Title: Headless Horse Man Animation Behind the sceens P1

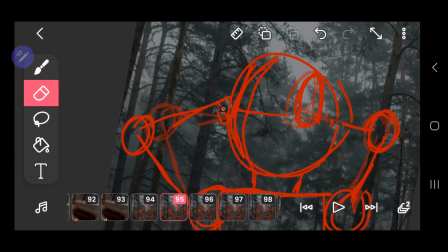You know, like everything whenever you connect
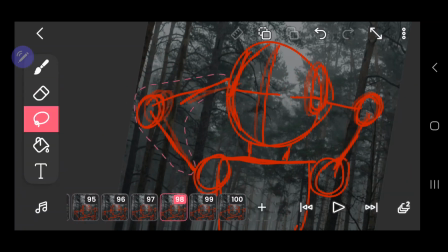pieces, you would have lock-in pieces, and that's kind of showing that he's locking his head in.
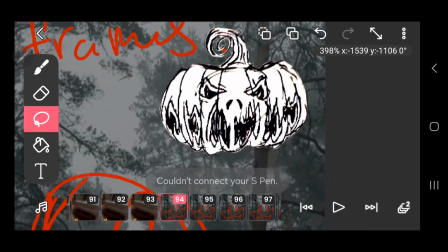And it's also just a little creepy, you know.
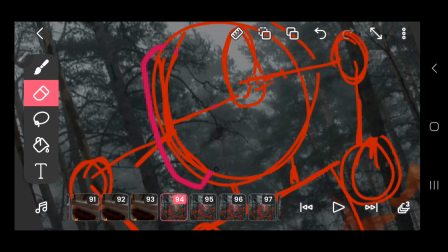So then here I have my reference drawing of my pumpkin head, and I'm
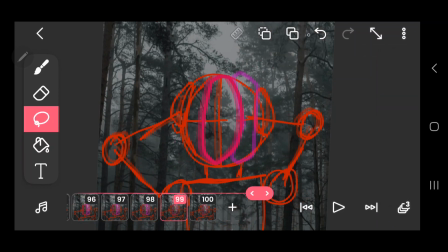putting in the pieces like I did with my
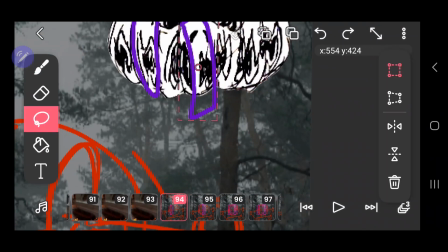Headless Horseman model turnaround.
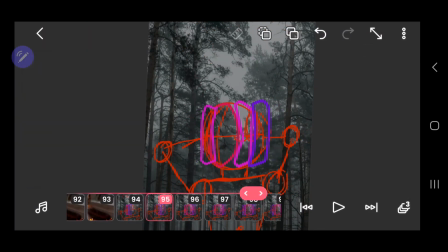I did the same technique to get the head to look like it's turning and whatnot, not just make it bounce around.
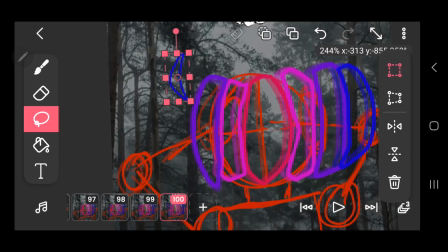So yeah, I'm doing the same technique here.
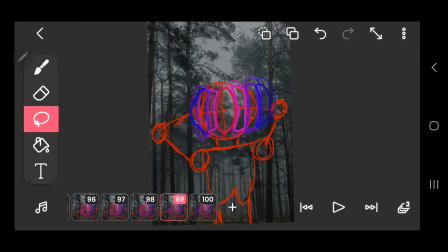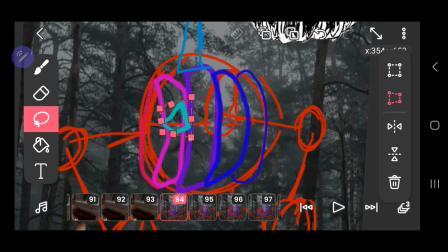And like his head's a little big and whatnot. So here's me just putting in the face, a lot of copy and pasting, a little bit of warping.
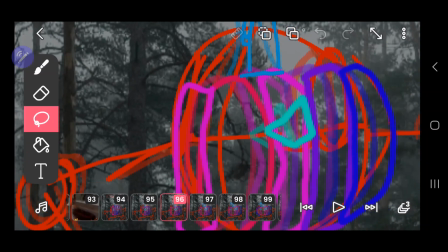Really gets
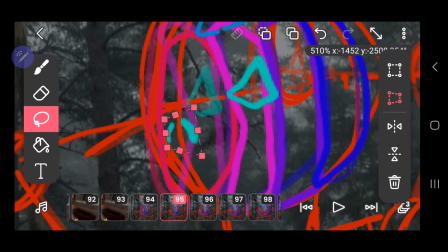this process a lot faster and whatnot.
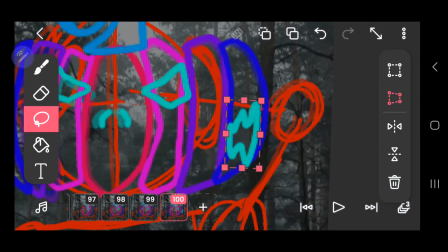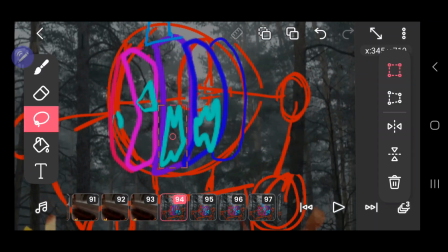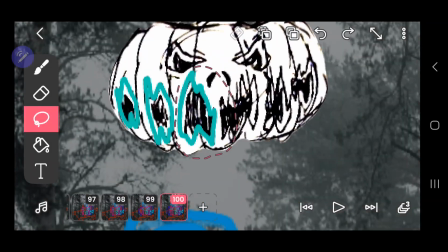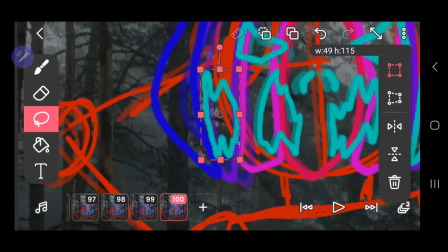I think this process actually came out very clean. Oh, jeez.
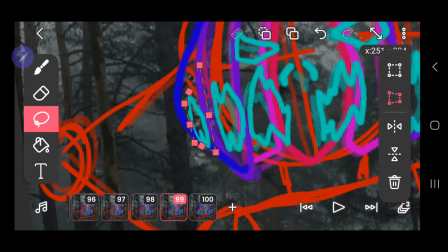I didn't have a lot of problems with it.
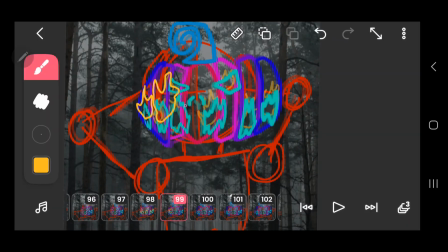Here I wanted to kind of do a cool transition.
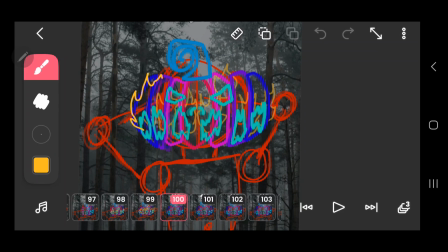So whenever his head kind of like clicks into place or like is
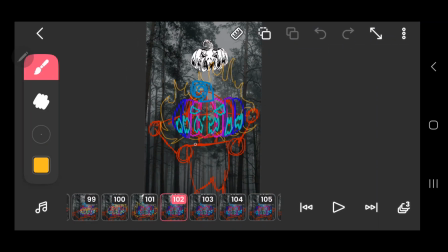looking at you straight ahead, fire starts to come out of his face, you know, like when you have a candle in there, that will cover the entire screen so that it can help guide the next transition,
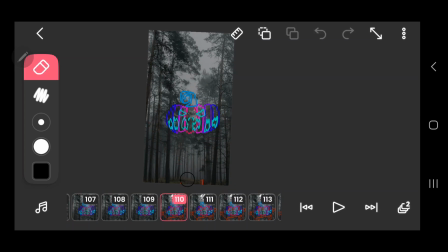which is a zoom out and whatnot. And I also was working on a lot of fire animation studies at this time, so that was why I was like, I gotta do fire. I've been drawing fire so much. So
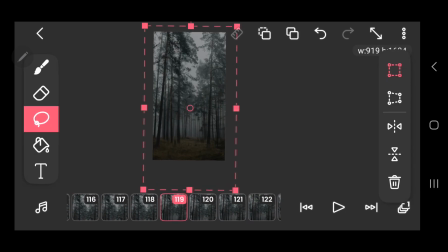I did that.
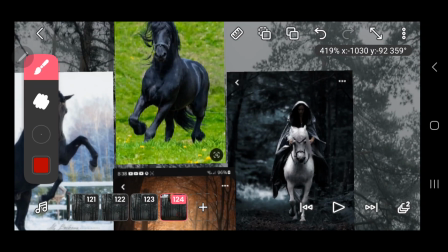Here I was working on the actual zoom out of the background first, because then I'd be able to actually
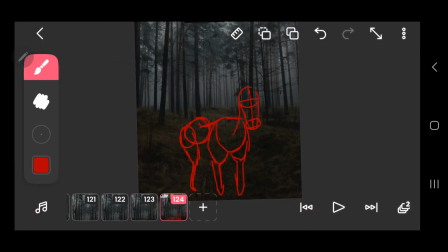have the character zoom out with it, and that would help me keep things fairly
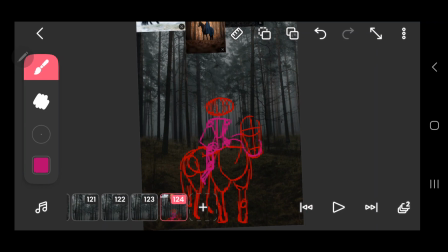accurate. And then I like to start with the very last frame and then work backwards by making it zoom in.
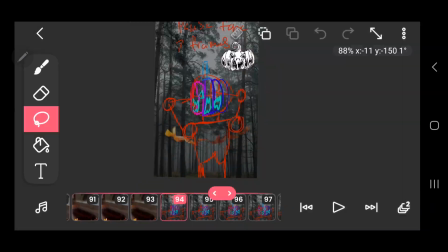So I drew him at his hole, so you could see the Headless Horseman is on his horse.
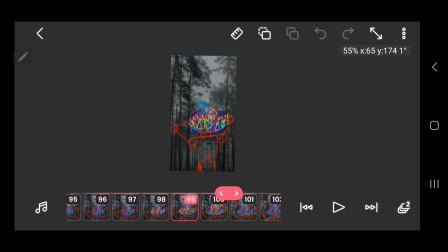And in some stories I had read where the horse is also headless and or has like a skeleton head,
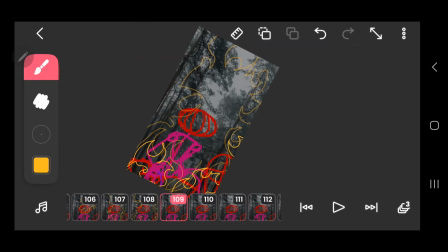which of course I really wanted to like do that and then have the horse's head on fire,
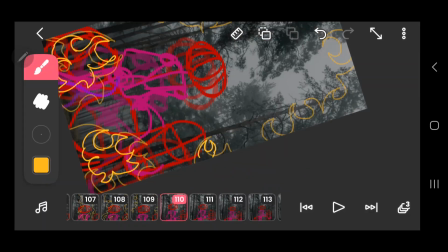because why not? It's super cool.
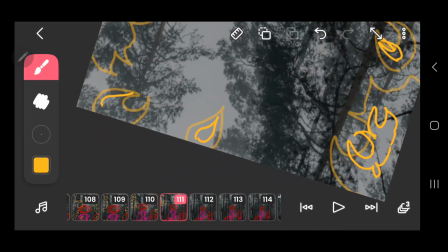So I have him zooming in and then adding like the fire
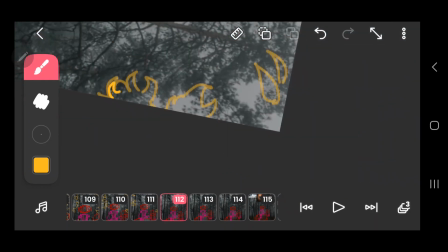dissipating around him to kind of do like the big reveal and whatnot.
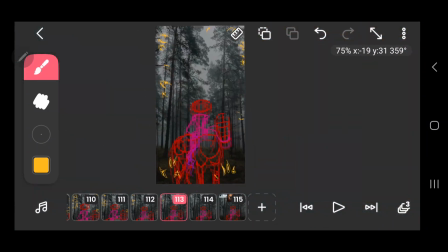So here I'm kind of like making it break apart and like deteriorate as it gets colder and whatnot. And then running through it. As you can see, there's a lot going on,
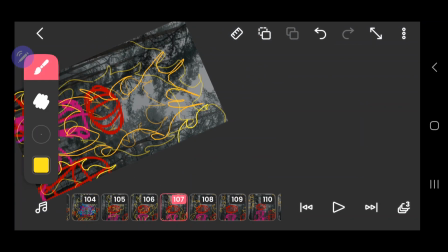and I like to keep everything that's moving in different colors so I can
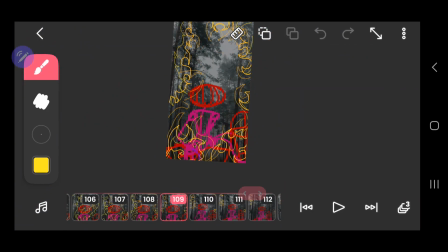differentiate what's happening.